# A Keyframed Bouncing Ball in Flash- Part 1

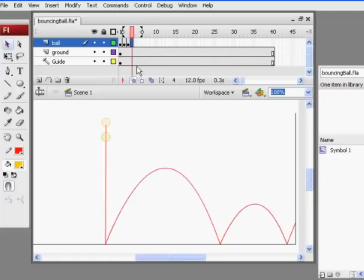(4:03)
So on the next frame, this time I'm just going to hit F6 on the keyboard and then arrow it forward, making it slightly more than the time before. Now what's that going to do?
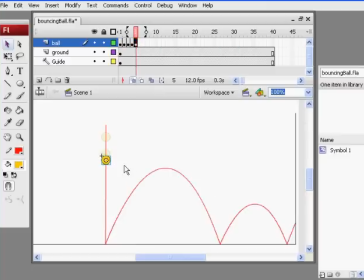(4:20)
That is going to increase the speed of the ball as it falls. So each time I'm going to make it move slightly more. And notice onion skinning allows me to see the previous frames. I can stretch this back so that I can see more frames if I want to.
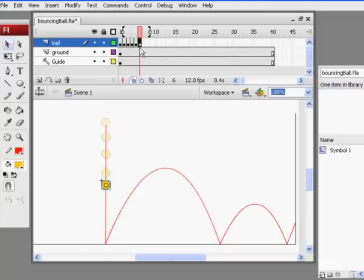(4:40)
And so the next one, F6, and a little bit more. And the next one, F6, a little bit more. And the next one, F6, and
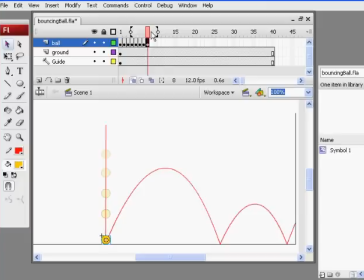(5:01)
let's say, a lot more. Okay, and so now if I was to play my animation, play it through to the end, hit play again, you'll see that the ball is moving.
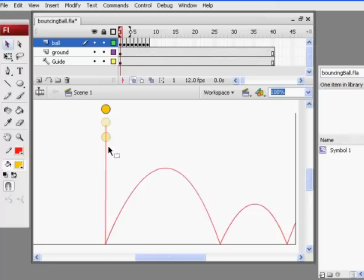(5:15)
Now, if I wanted a smoother animation, I would need to make smaller steps in my animation, smaller movements. So what I would do is go back and make all of these
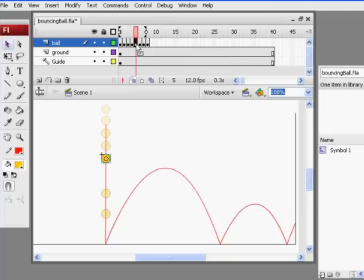(5:31)
smaller adjustments. And that's what I'm going to do right now. Just use the arrows on my keyboard to position things. And that way, I'll end up with a smoother final product.
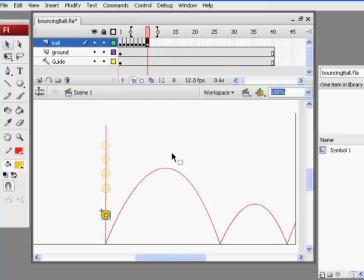(5:49)
Notice each time the ball needs to move slightly more than the time before. That way I will have what's called slowing in, where it starts off slow and picks up speed as it travels.
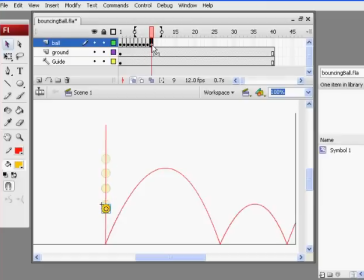(6:04)
So the next frame, F6, and move it forward. And then finally on this next one, F6, and move it all the way to the ground. Okay, so now if I hit enter, we'll see it gets to the ground.
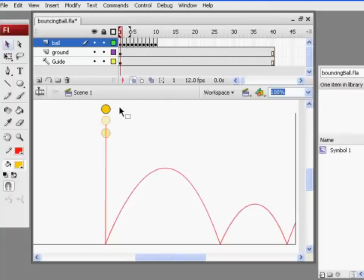(6:24)
Now, so we've learned one element of animation, one principle of animation, and that's bodies in motion. As they fall, they pick up speed, and that's known in animation as slowing in.
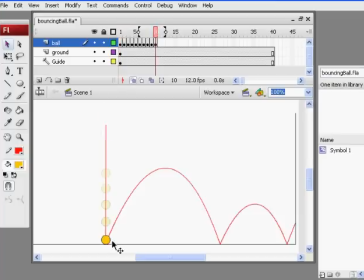(6:38)
Okay, all right, now that we've hit the ground, I'll add another keyframe, F6, except this time I'm going to zoom in on the animation,
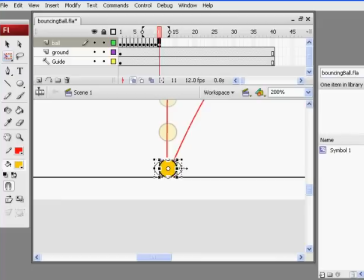(6:50)
and I'm going to stretch the ball, and I'm going to squash it. All right, there we are. And this is the first principle of animation, the most important principle of animation, known as squash and stretch.
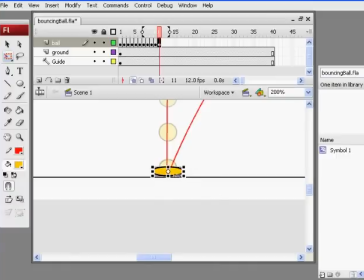(7:07)
And there we go. And then I'll move the ball in place. Now, what tool have I used to do that? Transform tool right there. Okay, so now if I use the comma and the period key, the ball falls, hits the ground, and then squashes. And on the next frame,
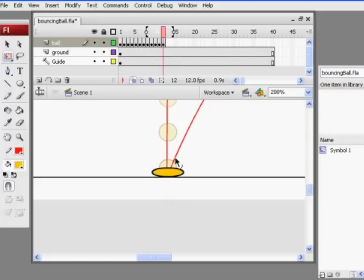(7:29)
there's going to be a pressure going in the opposite direction, which will cause it to stretch. So in this case, on the next frame, I'll bring it over here, and then I'll approach here with the transform tool and rotate the ball. Maybe slightly less of a
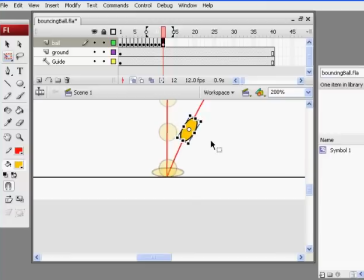(7:50)
squash and stretch, and I'll move it into position, and there's an explosion. The ball has now compressed and then taken off in the opposite direction. Okay.